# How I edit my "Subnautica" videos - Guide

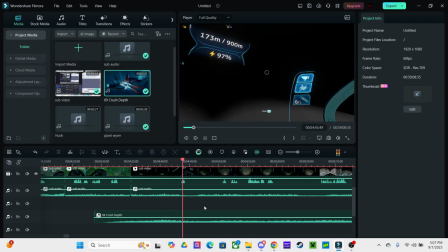The reason why I wanted to use Subnautica OST is because of how perfect the ambience songs kind of
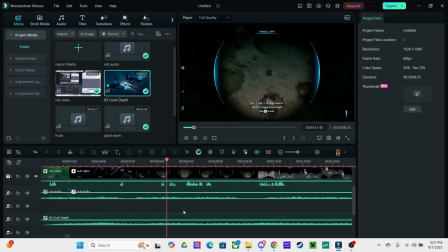resonate with the entire setting or scene that I am trying to manipulate and play throughout that video.
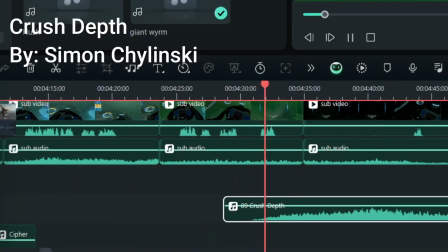Yeah, let's go down.
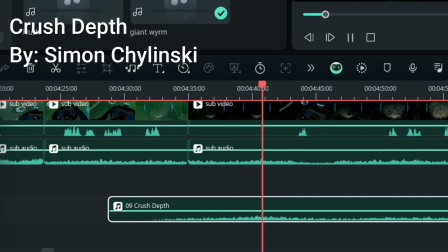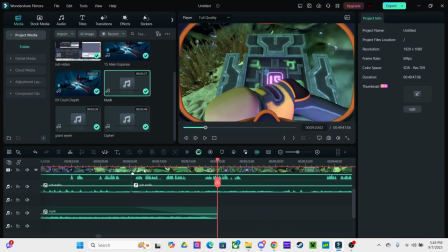In this point of the video is when I found that alien sanctuary where I put that tablet in.
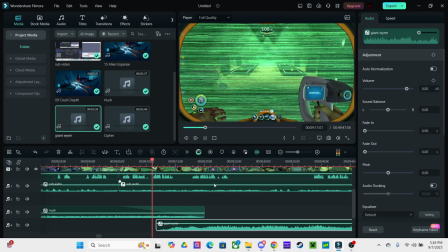In this part of the area, I actually made an interesting transition between two different songs.
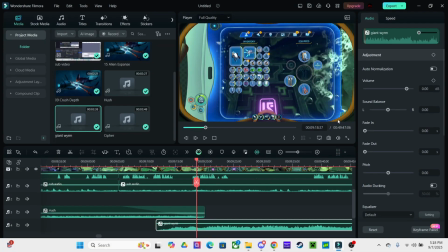When you want to start adding transitions during different songs, the best way to do it is to overlap two
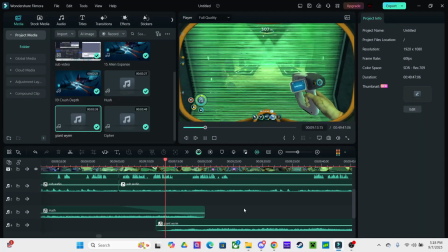soundtrack elements together.
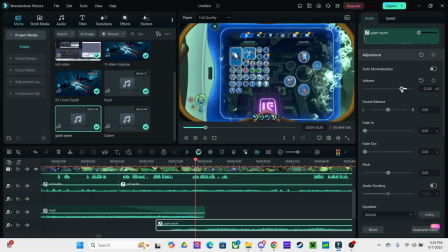And all you have to do is just kind of test it by fading in and fading outwards with those two different songs.
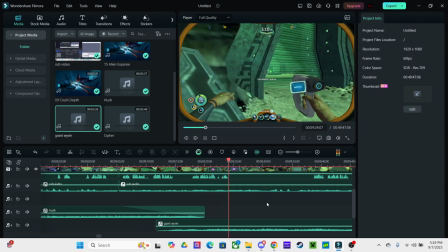It will kind of apply an interesting transition between the two.
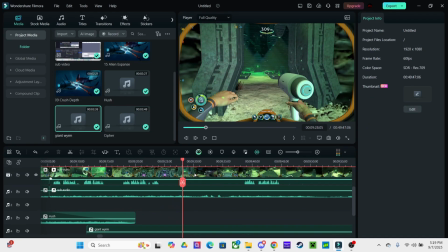And it sometimes works, but it sometimes doesn't, depending on the type of music.
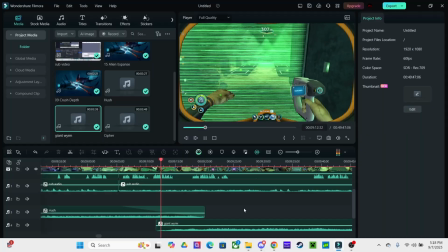I can see what's in there. All I can see is just iron cubes.
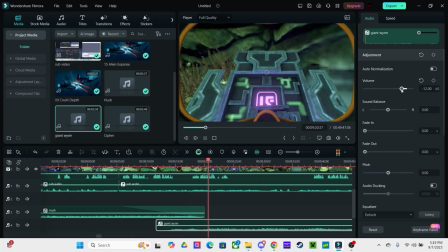Purple tablet, do I have it? Yes, I did. Oh, I brought it. Good thing I did. Let's go.
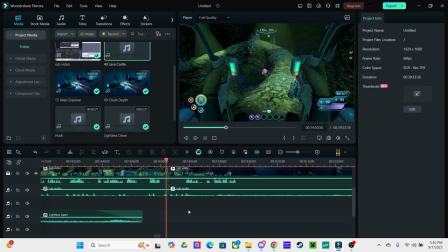Right during this part of the video, where I actually exit that unknown gate that I found in the crack field,
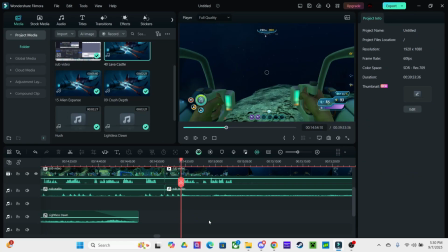I actually made a really good choice on a specific song from the Subnautica OST.
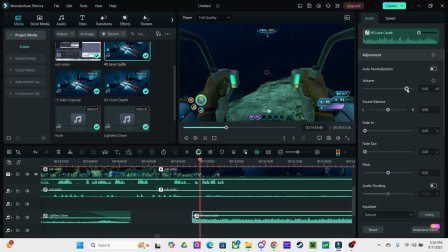This actually fit the scene perfectly to the anonymous ambience when, like, during that scene.
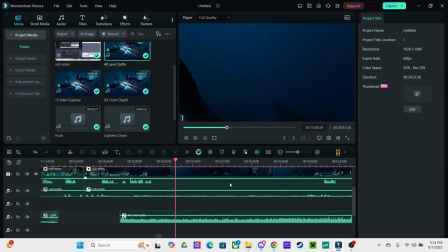You can clearly feel it as you watch it. I would recommend for you to go back into the video and rewatch it because it's really good.
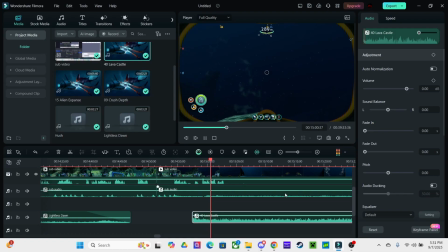Wow. I have to step out, turn my HUD off, and just look at this.
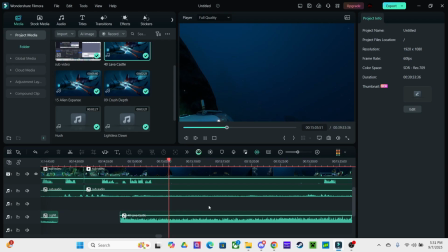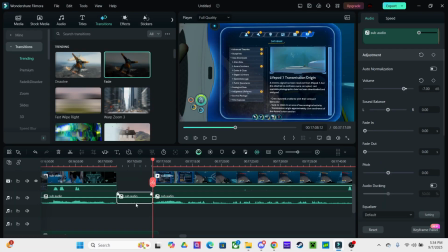At this point in the video is when I found LightPod 7 and its actual PDA. And this is where I will now give you the reason why I was able to record the game's audio separately.
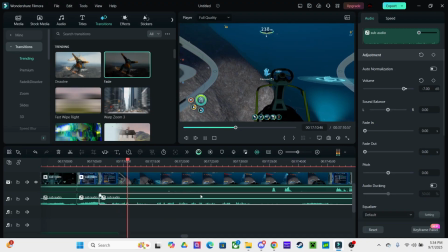The reason to this is to actually manipulate the audio by adjusting its volume, whether when certain things can be heard more significant and that's more important,
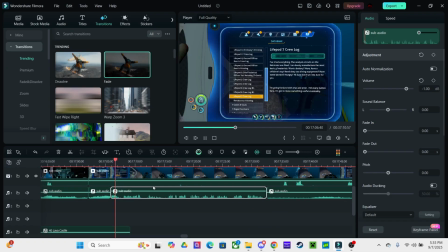or something that's a bit more irrelevant, like just regular game sounds, such as there is a narrative in the game.
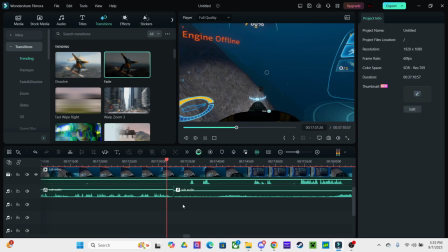I've done that a lot, especially in like Generation Zero and in Sea of Thieves.
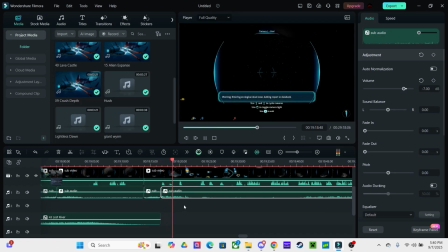I even had to do the same thing for when the PDA was actually began to talk as soon as I entered Crater's Edge.
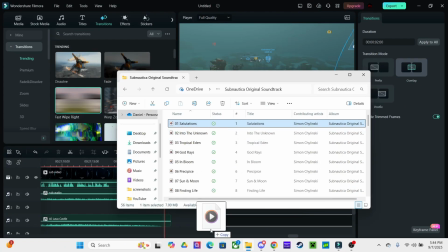Now we are at the end of the video. I am using another OST from the Subnautica's soundtracks,
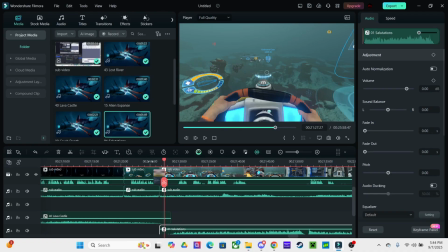and this one actually fits the modest, normal emotion, and it gives off a feeling of sensation,
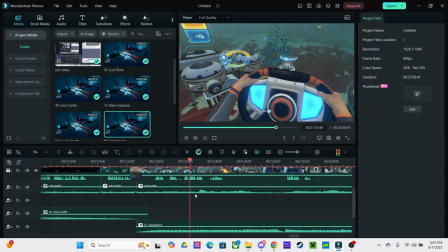you know, compared to all the darker scenes throughout the entire video.
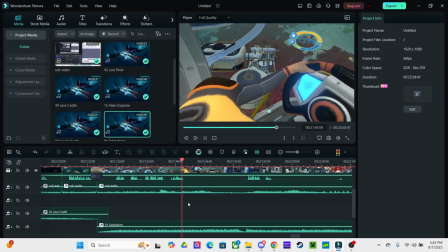This actually does resonate with the video and just kind of adds a really good conclusion right at the end.
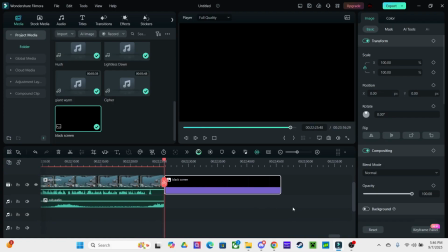Now the video is over, I actually start working on the final credits area where
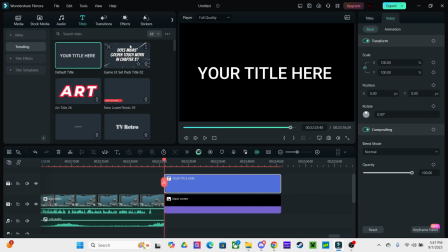I get where I'm able to add the video links right at the end of the video on YouTube.
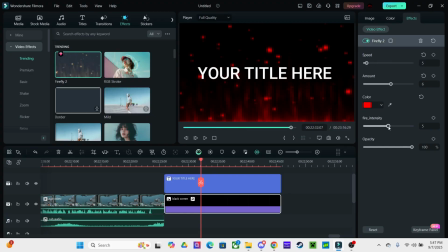This is where I start adding effects, layered, and also text onto the screen to apply some interesting design, but also adding my own art by downloading the original font for my channel.
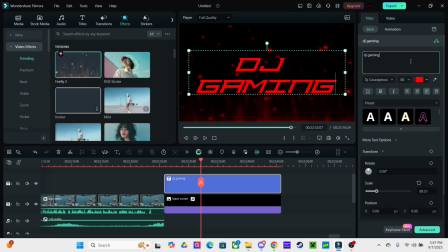And a quick thing to know when you want to start making your own ending scenes with end screen links,
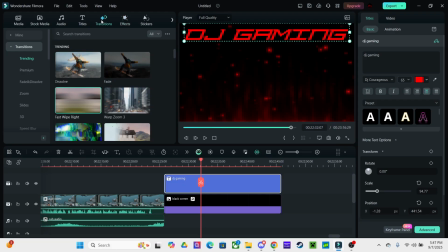they always are 20 seconds at most. Well, I hope you guys really enjoy the video.